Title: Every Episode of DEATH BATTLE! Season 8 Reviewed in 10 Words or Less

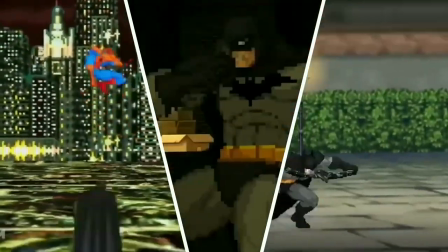41:23 Meanwhile, not only has Batman been on 3 times already, but there was actually zero debate on who he would fight.
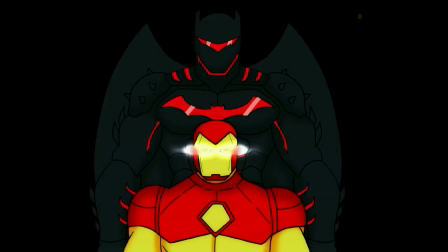41:29 The only exciting thing going into it was seeing the Hellbat in action for the first time in a form other than comics and Easter eggs.
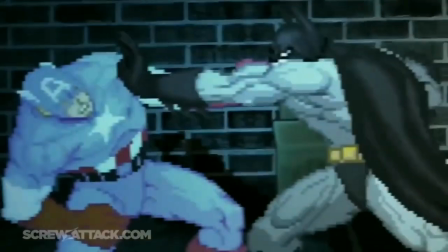41:35 I'm still glad they did this matchup, I just wish Batman last episodes didn't exist.
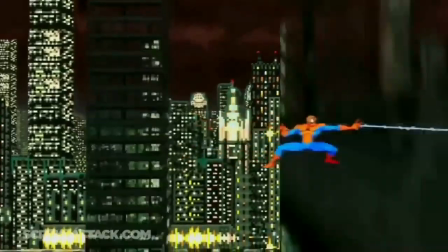41:39 Not because they suck, which they do, but that way I'd be more excited to see a character all the way from season 1 return.
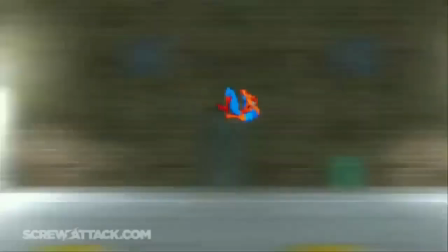41:45 It's always great to see older characters get updated analyses, and this episode is no exception.
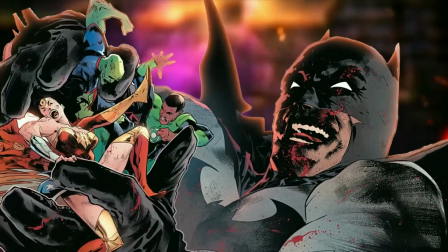41:50 The editing is at its absolute best.
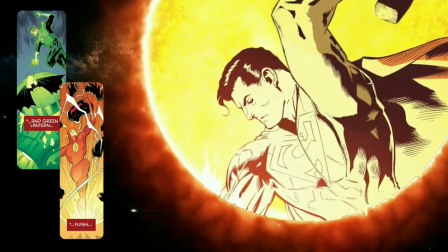41:52 The way the Hellbat is presented feels like a professional promo video for the actual comics, and the Eastscape section is such eye candy that appeals to my love for synthwave.
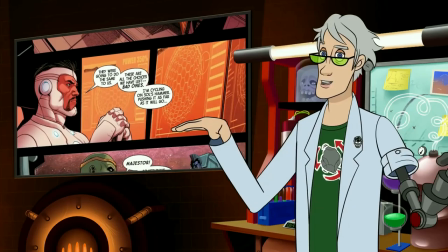42:01 I love how with this cutaway it serves to give Wiz a moment to geek out and appreciate a fellow scientist's work, while implying some less than noble planet shenanigans as well.
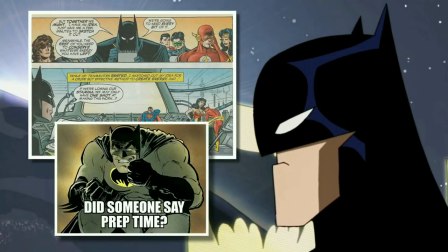42:09 For Batman, they do such a good job balancing the meme side as well as what makes him so goddamn intimidating.
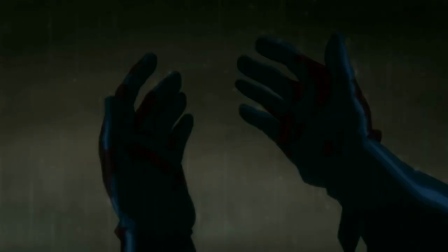42:14 It really feels like they understand his character with the way they describe his psyche and rules, and the final line for Tony's is super effective and tear-jerking.
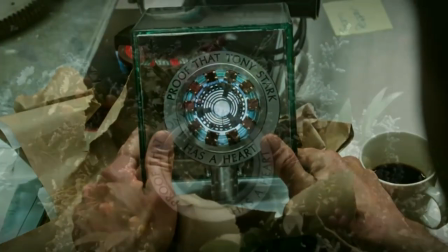42:21 I suppose underneath it all, that man of iron had a heart of gold.
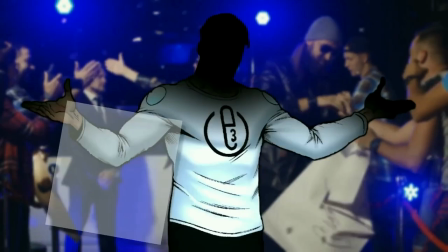42:25 As fun as it is seeing all the different armors discussed, hearing what makes these guys special as people is what makes this show truly special.
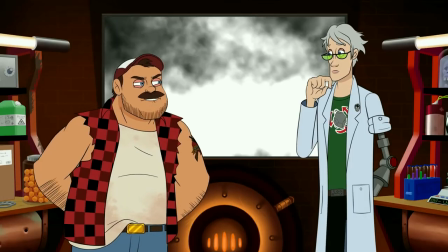42:31 Also, talking about all of those armors may or may not have shot this fight in the foot, but we'll get to that.
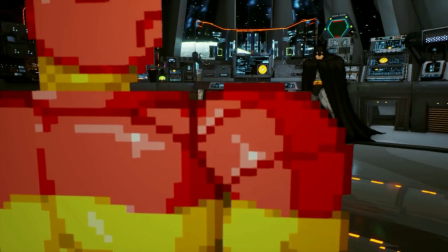42:37 One thing I really appreciate about this animation is the world building and how it considers the possibility of Marvel and DC heroes coexisting.
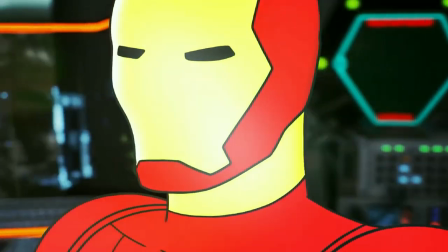42:43 The name drops feel natural, and you even get a sense of history between the characters, like with how Tony knows Batman's secret identity.
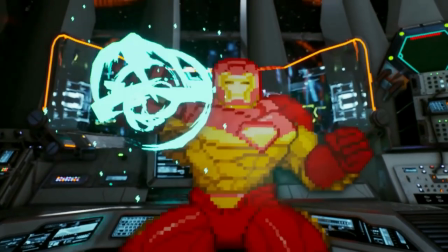42:49 The dialogue in general has a great deal of respect towards these characters. Tony can be pretty full of himself, yet serious when the situation calls for it.
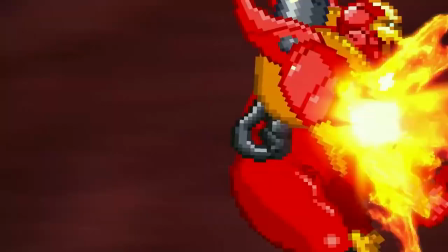42:55 Bruce may be stoic, but he manages to get his own one-liners in that feel natural to his attitude.
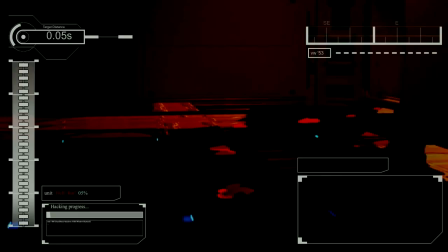43:00 He even has the initial instinct to escape and call Superman for help, only relying on the life-sucking Hellbat suit with no other option, the introduction of which really lives up to how much the show had been hyping it up.
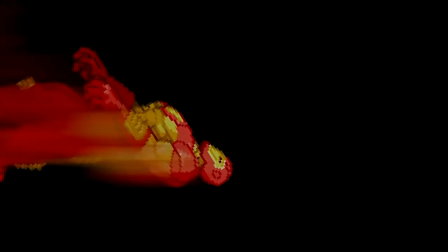43:09 The way it emerges from the shadows and then immediately decks Tony with super crunchy sound design is massively effective,
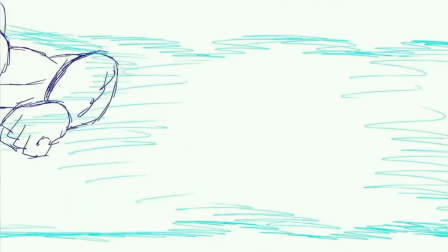43:15 though I am pretty sad how much of the scene had to be removed from the storyboards.
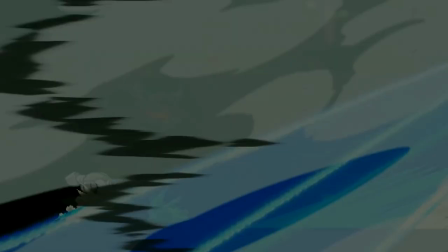43:19 I'm in love with this entire sequence by the time they end up on the ground as the Hellbat mows down the entire house party protocol one by one.
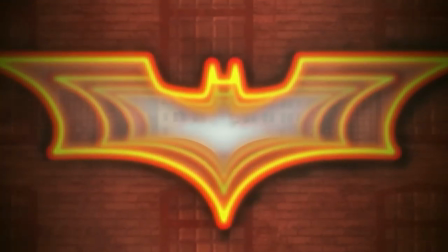43:25 And even if the scale isn't that big, moments like the burnt out bat symbols leave an impact that most planetary explosions never could.
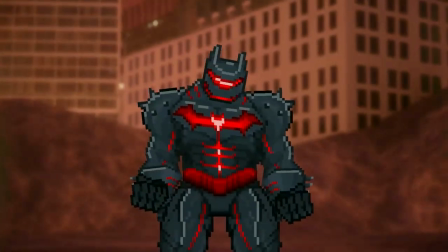43:31 Equally as gripping are the little moments like this raw neck crack and the detail that Tony had been hacking Bruce's suit the whole time.
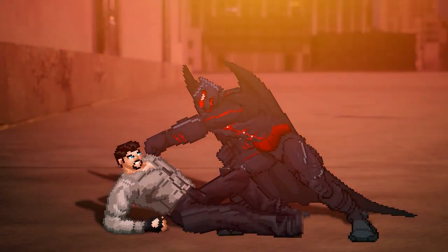43:37 A great moment of strategy for Tony that's unfortunately lacking for Bruce. I'm sure y'all were waiting for this.
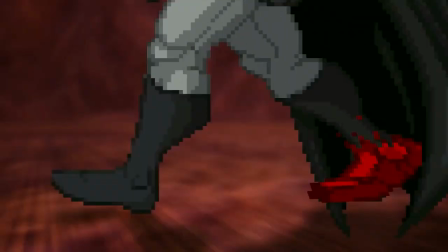43:43 And yeah, most of this fight, Batman just acts like a generic meathead, doing some pretty boneheaded things like not noticing a suit placed on him at the beginning and,
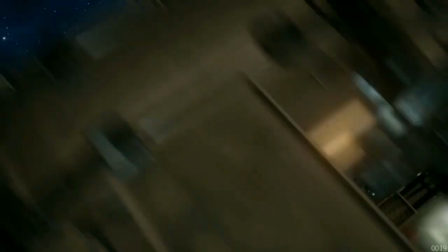43:50 oh yeah, destroying the very thing you were trying to protect as well as endangering the lives of a potentially millions.
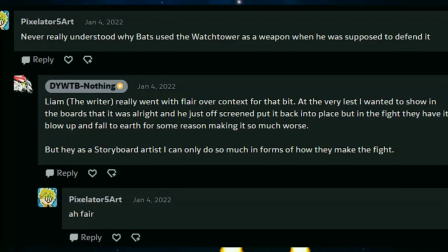43:57 From now on, whenever a character does something really dumb for the rule of cool, let's refer to it as a watchtower moment.
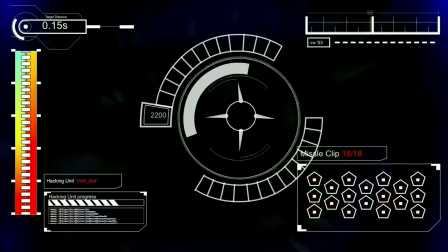44:02 Bruce using the bats to confuse Tony's suits was really the only chess move he made the whole fight.
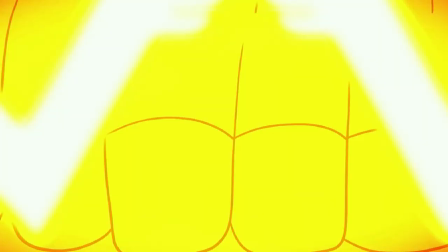44:07 Everything else was the equivalent of flipping the table and shooting the other player, whereas Tony got loads of moments to show off his intellect.
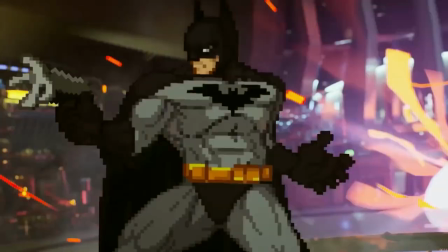44:13 That being said, this is still the best version of Batman we've gotten on the show, for the simple fact that he has an actual voice actor this time, in the form of Gianni no less,
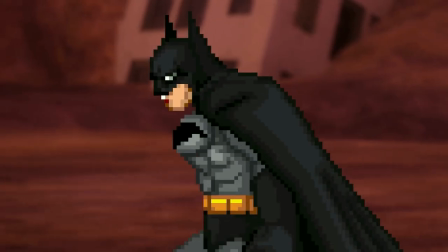44:21 and he fits this role like a glove.
No more armors, Tony. Just you and me.
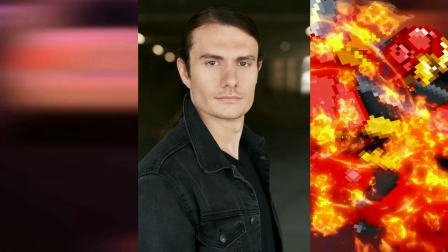44:26 Man to man. Bust this.
Reagan Murdoch is also great at selling the snark and the aha moments for Tony.
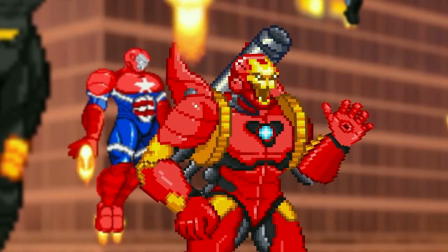44:32 I've got a suit for everything, Bats. Including busting wannabe gods like you.
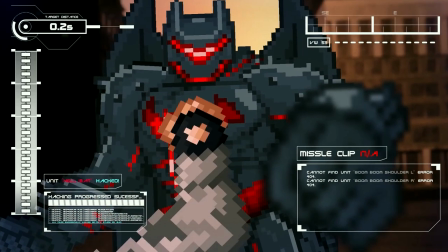44:38 Had to divert some power to hacking that suit. Like I said, second grade.
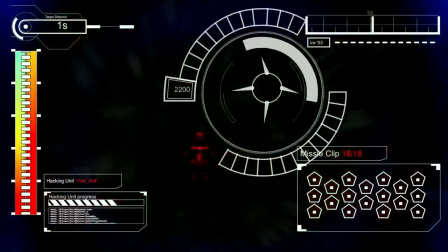44:42 This fight pretty much suffers from the same issue as Steven vs. Star, where it's some great stuff, but not enough to satisfy,
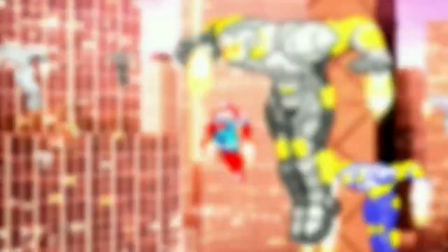44:48 which is unfortunately inevitable when you discuss such a wide variety of armors these two can use that either don't show up or have next to no presence.
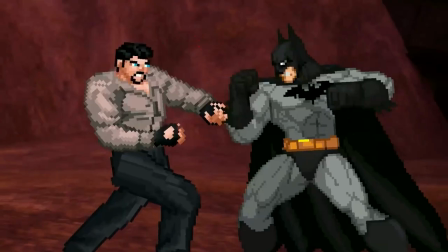44:55 It takes away from the climax, which, on paper, is a great idea. Leaving everything to fisticuffs after both parties have completely exhausted their resources is raw as hell.
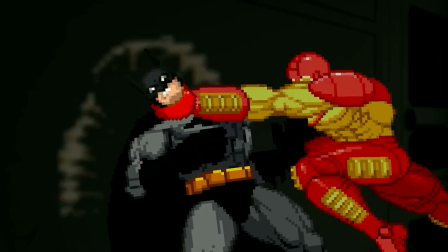45:04 If more time had been spent seeing these two get worn down, then that would have been much more effective. And I personally don't buy the idea that the nanosuit was on Bruce's person the whole time.
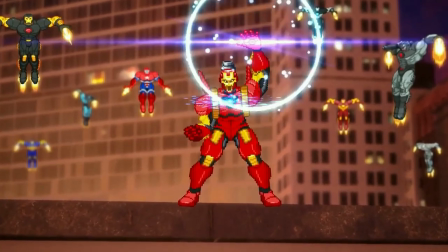45:13 Did Tony not activate it because he likes fighting? It might be because he didn't want to resort to killing immediately, but that kind of takes a lot of tension out of the fight.
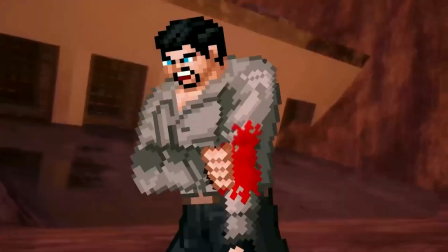45:20 And why would he just lunge at Bruce like this anyway when he could have just activated the armor while gloating?
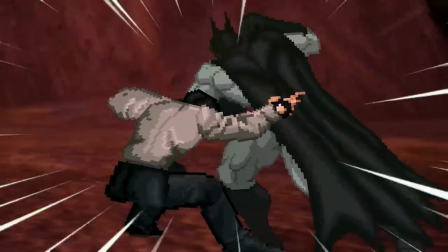45:24 That way, he wouldn't have to tangle with one of the greatest martial artists in comic book history.